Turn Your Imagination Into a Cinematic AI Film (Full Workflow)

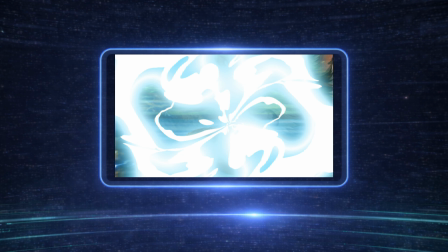0s
Before we begin, let's watch together what we're about to create.
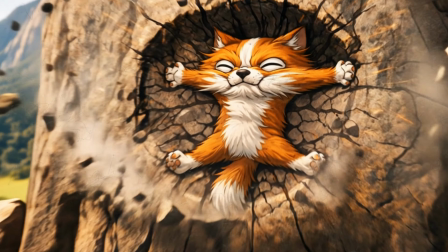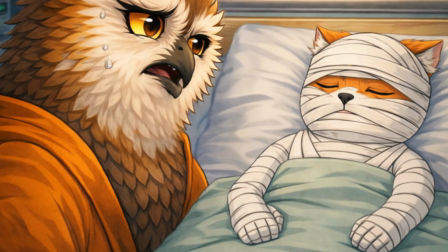11s Are you okay?
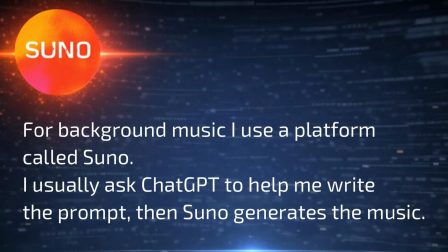16s
In this video, you'll learn how to create a cinematic AI animation short film from start to finish.
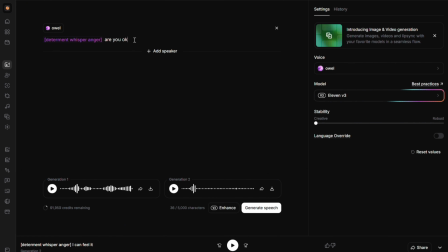23s
We'll turn a simple idea into a storyboard, generate images using AI, animate scenes with Kling,
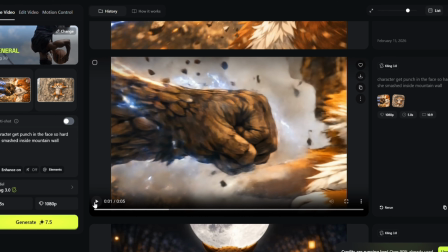30s
create music and voice using AI tools, and bring everything together in the editing process.
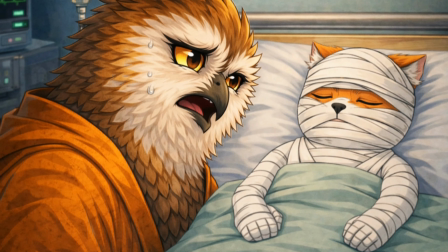36s
By the end of this tutorial, you'll have the full workflow to create your own AI-driven short film.
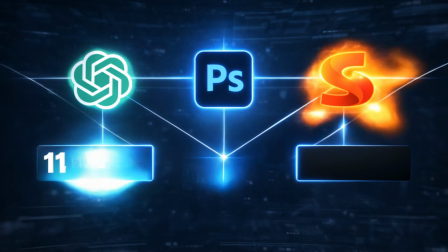42s
Before we start, leave a like and let's dive in. Before we open any tool, you need one thing first, an idea.
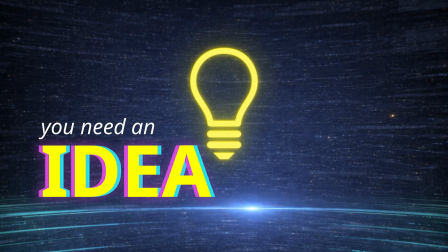49s
AI can generate images, voices, animation, but it cannot replace your imagination.
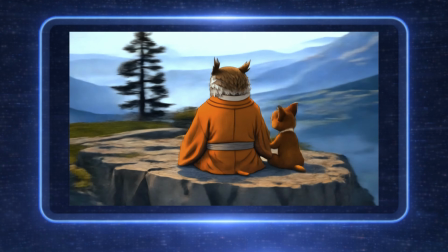58s Imagination!
Not to copy something that already exists, but to build something that belongs to you.
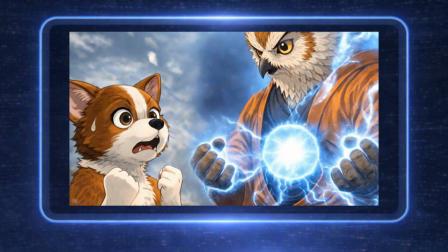64s
Because the strongest stories don't come from tools, they come from humans' experience.
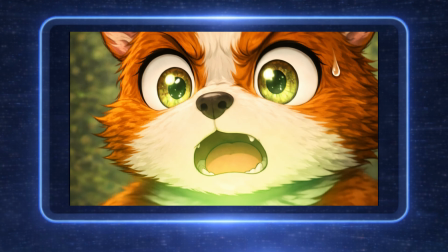69s
Now, let's start shaping the idea.
Let's go!
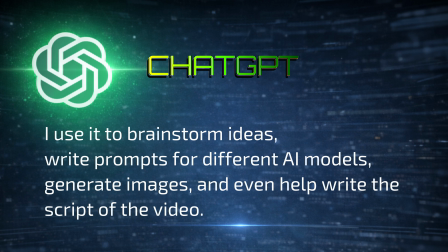78s
ChatGPT, I use it to brainstorm ideas, write prompts for different AI models, generate images, and even help write the script for the video. To generate the images for the scene, you don't have to use ChatGPT.
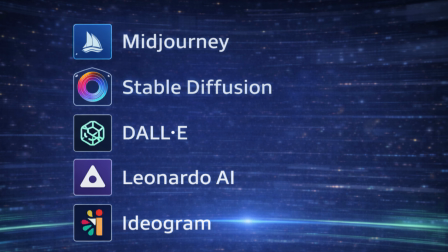92s
You can use any AI image generation platform that you prefer.
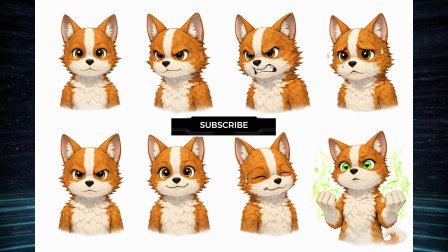96s
Before creating multiple images of the same character, you need to make sure the character stays consistent.
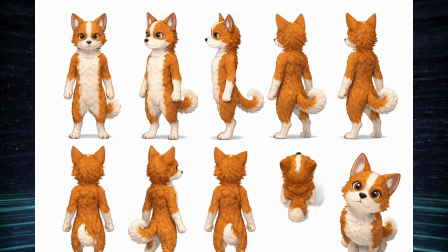102s
To do that, we use character sheets. Describe your character to ChatGPT and generate a visual reference.
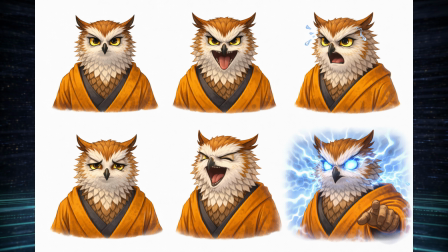110s
Once you're happy with it, use that reference for every image you create. This is how you maintain visual consistency throughout the story.
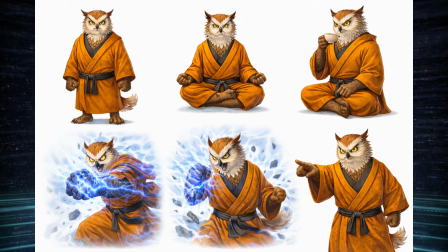117s
Now let's generate the scene.
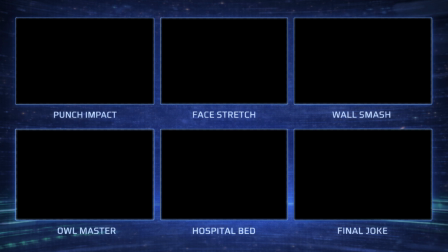119s
Think like a filmmaker, not just generating images, but capturing specific actions and emotions.
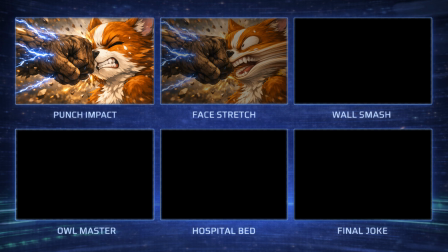127s
Create your shots in sequence so the scene naturally flows from one moment to the next.
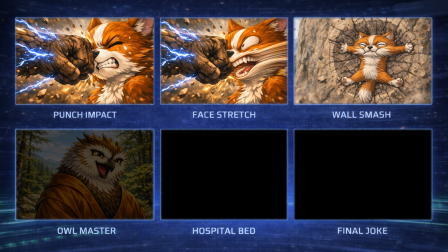133s
Putting these images in order creates a simple storyboard. This helps us visualize the scene before we animate.
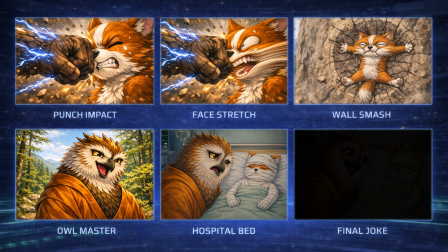139s
First, we see the punch impact, then the exaggerated reaction. After that, Lola gets launched into the wall.
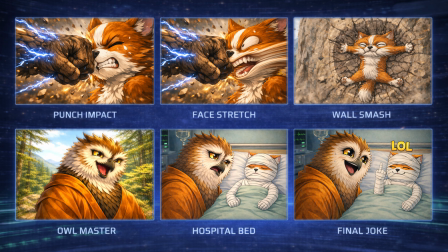146s
Next, we reveal the owl, who was actually the one training her. Then we cut to the hospital scene where Lola is recovering. And finally, the punchline where Lola flips off the owl. Photoshop.
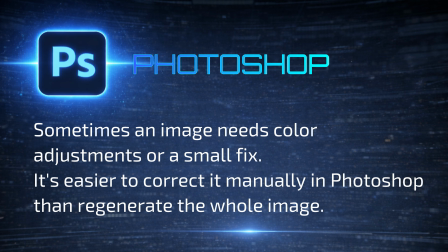158s
Sometimes an image needs color adjustments or a small fix. It's easier to correct it manually in Photoshop than regenerate the whole image.
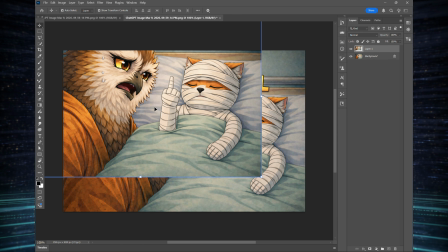167s
Now I remove the LOL text because I want the joke to be more subtle.
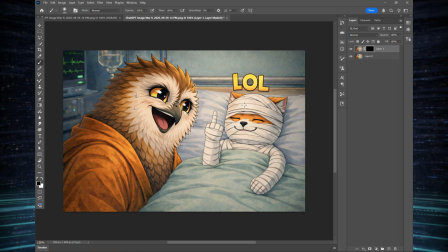173s
Next, I take the serious expression from the first image and keep that as the main face for Lola. This way, she flips off the owl but still looks completely serious, which makes the moment funnier.
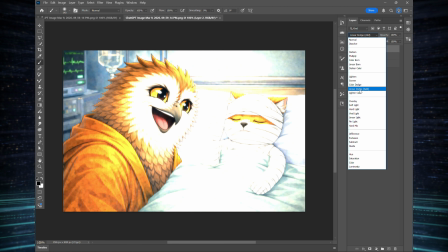186s
After that, I make a few simple color adjustments. Just a little contrast, a little saturation to make the image pop more.
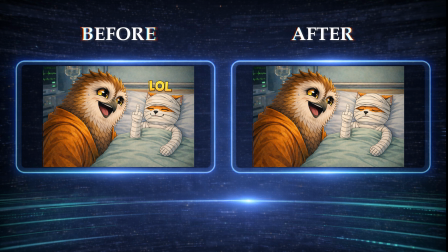195s
Now the frame is ready to be used in the animation. For background music, I use a platform called Suno.
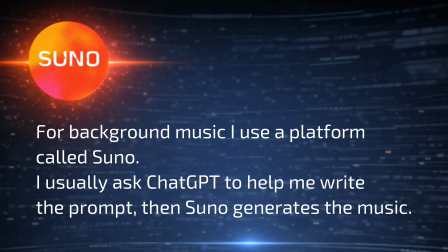202s
I usually ask ChatGPT to help me write the prompt, then Suno generates the music.
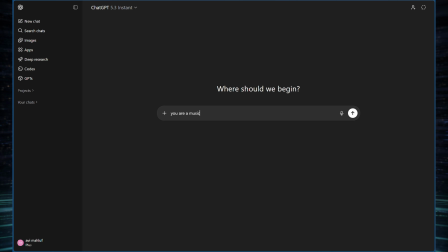207s
Now let's create the background music for the scene. To do that, I start in ChatGPT.
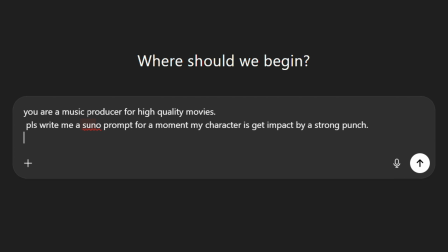214s
The first thing I do is give ChatGPT a job description. In this case, I tell it to act like a music producer for high-quality movies. Then I describe what is happening in the scene.
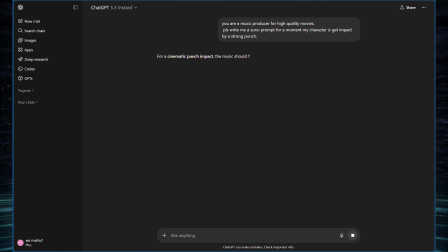224s
For example, in this scene, my character gets hit by a powerful punch, so I ask ChatGPT to write a prompt that fits that moment.
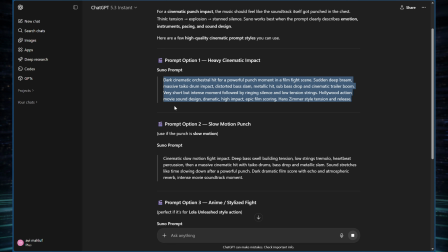234s
ChatGPT will generate a few different prompt ideas for the music style.
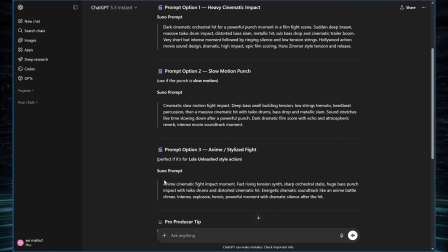239s
I simply choose the one I like the most. Next, I copy that prompt and go to Suno.
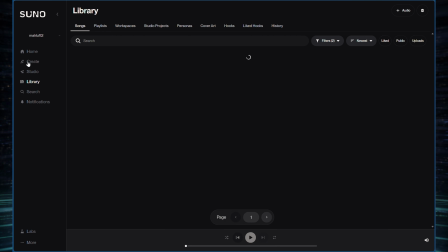245s
Inside Suno, there is a field called Style.